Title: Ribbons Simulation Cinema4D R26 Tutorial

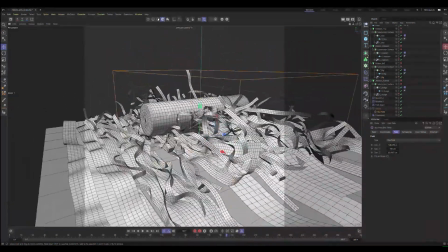(24:57)
See, they are really go on the top, embrace the product, and is stitched on the floor
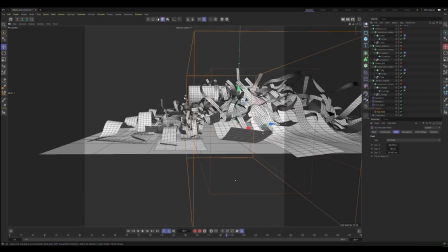(25:09)
this way. So you see, we have got nice variation in Y place.
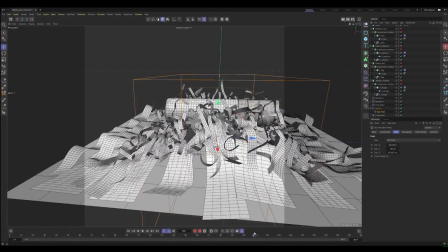(25:20)
And for having this nice moving ribbon, I had turbulence.
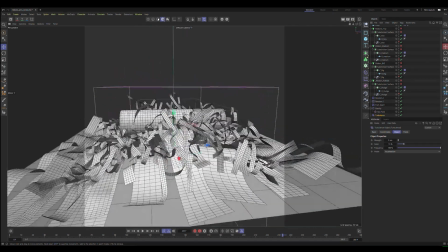With a tiny strength and tiny scale. It's tiny because we work on a tiny scene.
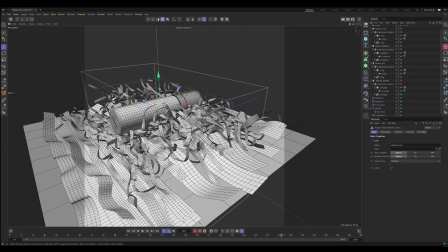(25:39)
Because first I model my deodorant about same height needs to be in real life, you see. So if I create a default cube,
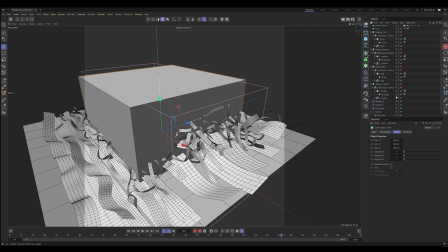(25:57)
you
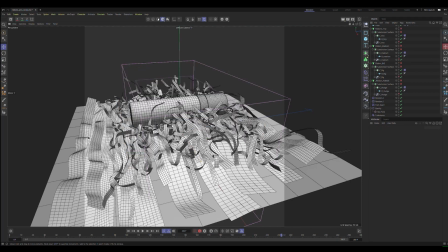(26:00)
see it's huge on the scene. So because we work on a tiny scene, all the
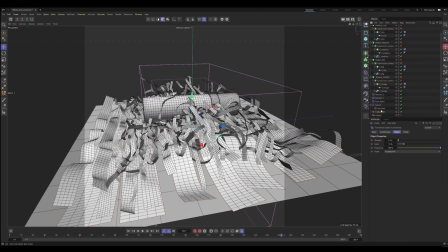(26:10)
effector need to be a tiny value.
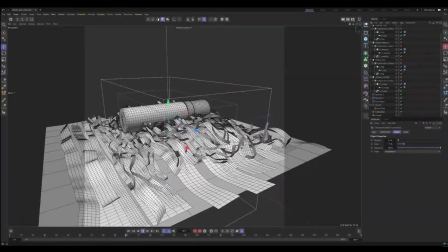(26:18)
Yes. See, I show you all the animation, and you see it's great because no collision between any of these.
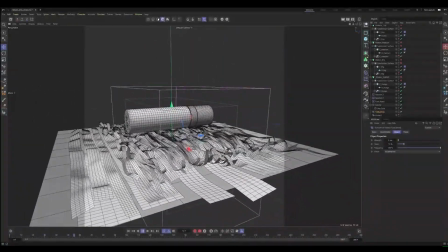(26:34)
Look at that of it's pretty powerful and accurate.
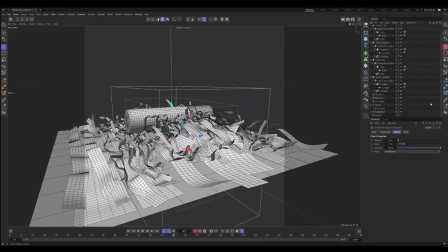(26:42)
And if you see on the camera,
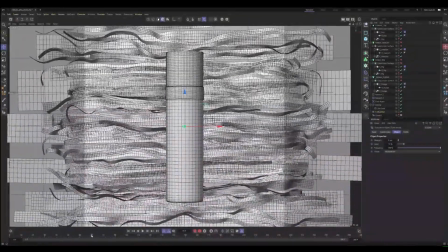(26:46)
I using animation only from 70 to about 300.
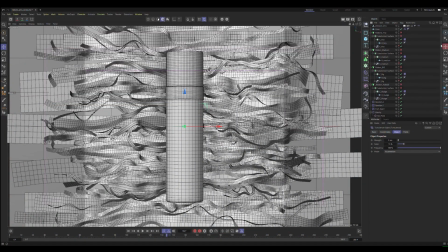(26:57)
So you see, I create alembic. When I'm happy with my simulation, I create cache. I take both of these cloner, right click, and bake as alembic. So after I
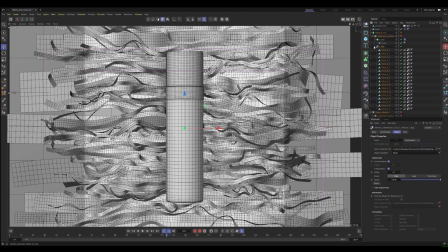(27:16)
work only with alembic, it will be much lighter on the scene.
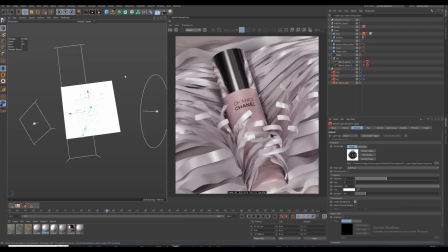(27:23)
Lighting, guys.
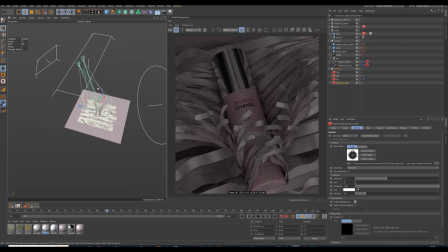(27:30)
I've got a dome light using gobos from Grayscale Gorilla. It gives you some nice ambience, some nature ambience. Great for this case, I think. Then I have a top light,
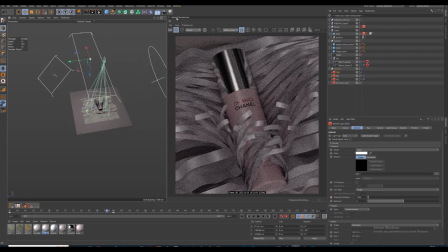(27:51)
and you see this top light, it's parallel to my product, and it will give us this nice light line, and will give you even more understanding of the vertical composition.
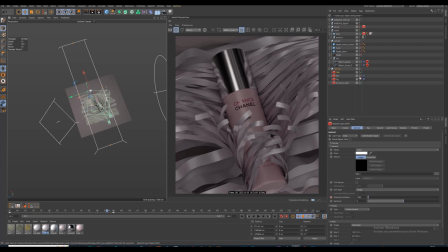(28:11)
After I have got my key light,
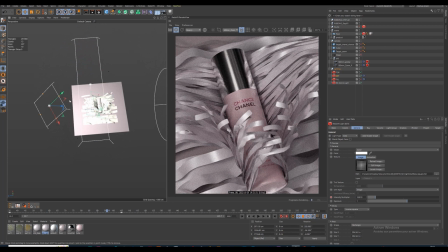(28:18)
came from on the left, a strong and small light, give you some nice detail and nice relief between left and right. And I've got a fill light
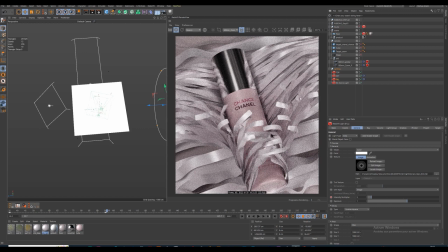(28:38)
to remove the shadow we don't want here, because I want something pretty shiny and and regular, even left to the right.
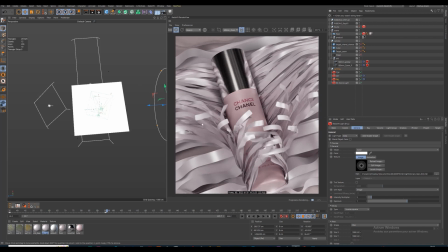(28:53)
So only few variation between both, but I want something symmetrical in the on the composition.
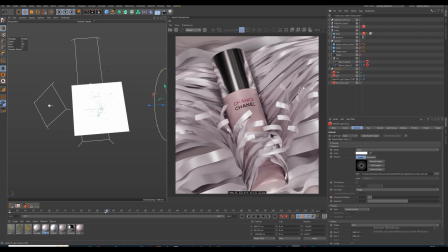(29:04)
And I animate my value of my both free light. You see from 5, for example, for fill from 2 to 5, on my key from 5
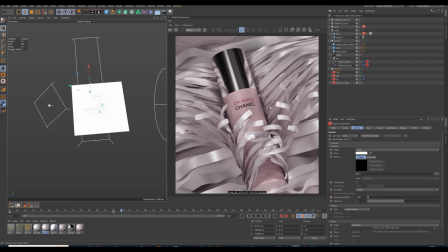(29:24)
to 11, and on my top from 06 to 1. Because it add even more animation of my scene,
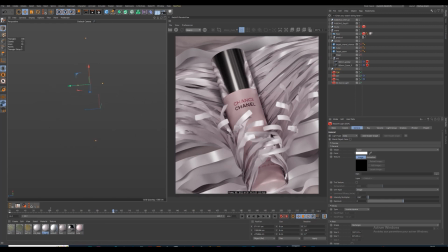(29:40)
something like it's revealing from dark to shiny.
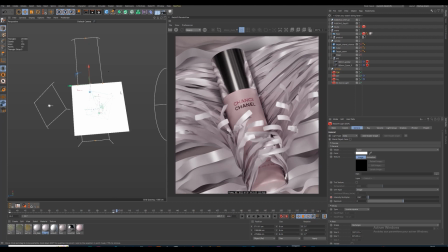(29:46)
Same principles as the ribbon, it reveals the product, the light reveal the animation. It will add extra animation, it's more interesting for the rhythm of the video.
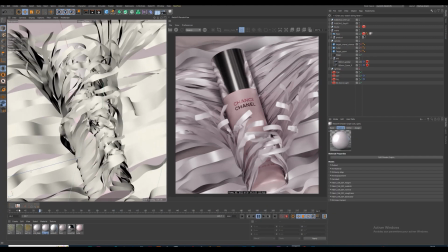(29:59)
Let's see animation, how it look. Be sure for having a quick preview
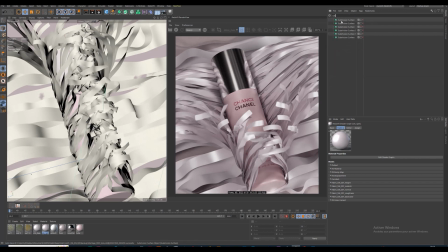(30:07)
to deactivate all of your subdivision surface and close your face, really for preview, and activate it when you render. So yeah, for animation, let's see how it looks.
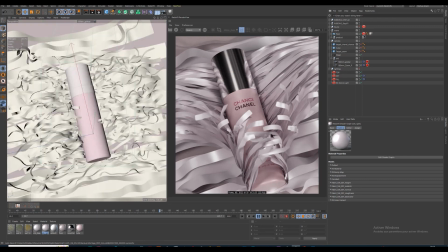(30:24)
Revealing, something revealing, and here you see it's camera follows
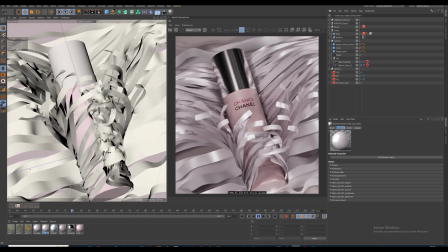(30:32)
the move of the camera. I've got two camera, but they have got same
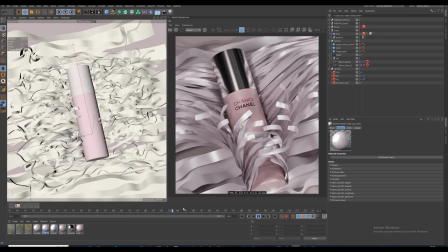(30:43)
movement. You see ear to ear, it's same movement of camera, but just different angle and focal.
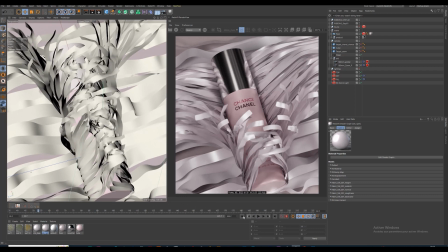(30:52)
So how I did it. So here is my first camera, my zoom camera.
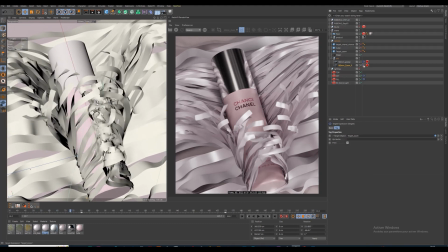(31:01)
On my zoom camera, I add a target zoom. So here is my target zoom.
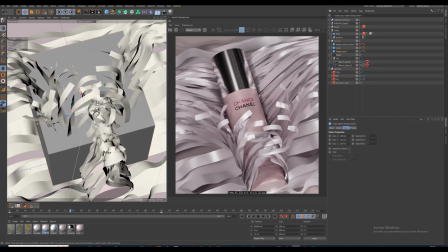(31:07)
It's a cube I animate. And you see my cube. It is animate from the top to the bottom.
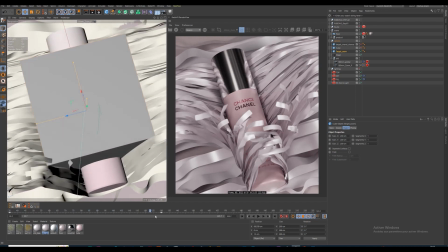(31:17)
And you see this way,
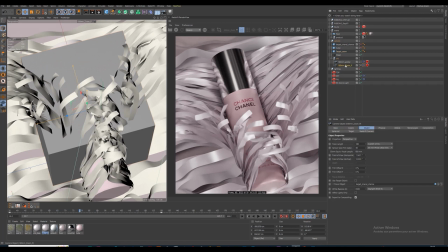(31:20)
because I've got a target, my camera go down and follow movement of revealing rebound. It's very clear way to animate your camera. I did a target because you can play only with one move.
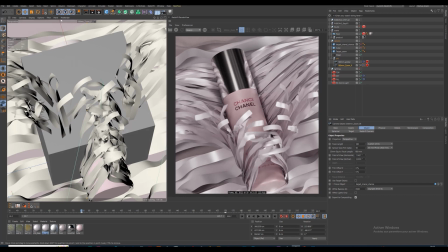(31:38)
In this case, it's in y-axis. So let's unmask my target, zoom.
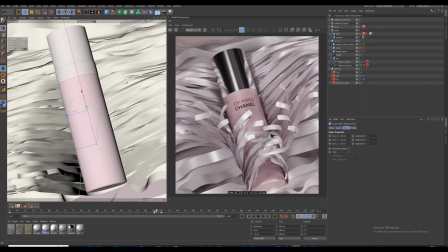(31:53)
And you see after I've got
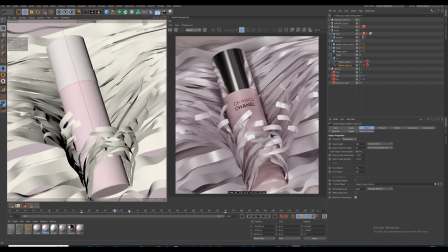(32:03)
this movement. And because it's in target,
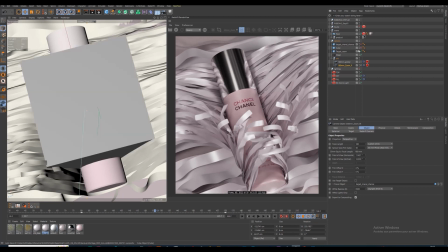(32:12)
we've got this target, camera will not bend crazy.
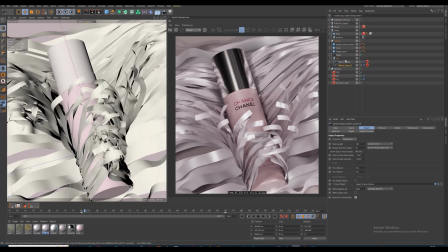(32:21)
And you see on my value, if you want to look how is my camera,
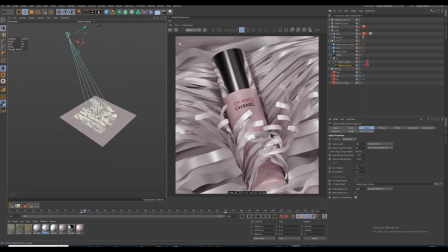you see nothing move from this way, just move here and here.
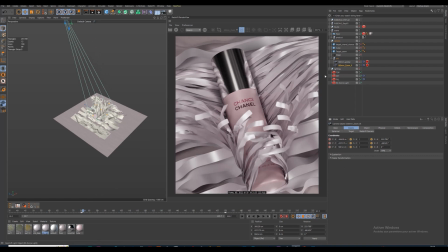Okay.
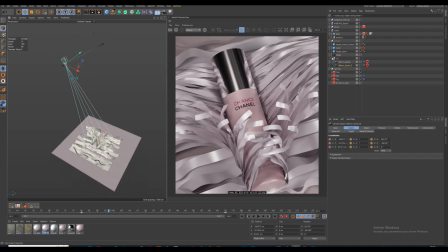(32:51)
Yeah, it's look really far because I'm using focal length, extremely big focal length. This way we've got something luxury aspect,
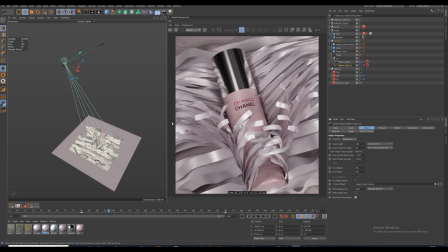(33:05)
like because all of the camera in real life with big amount of focal length are really expensive.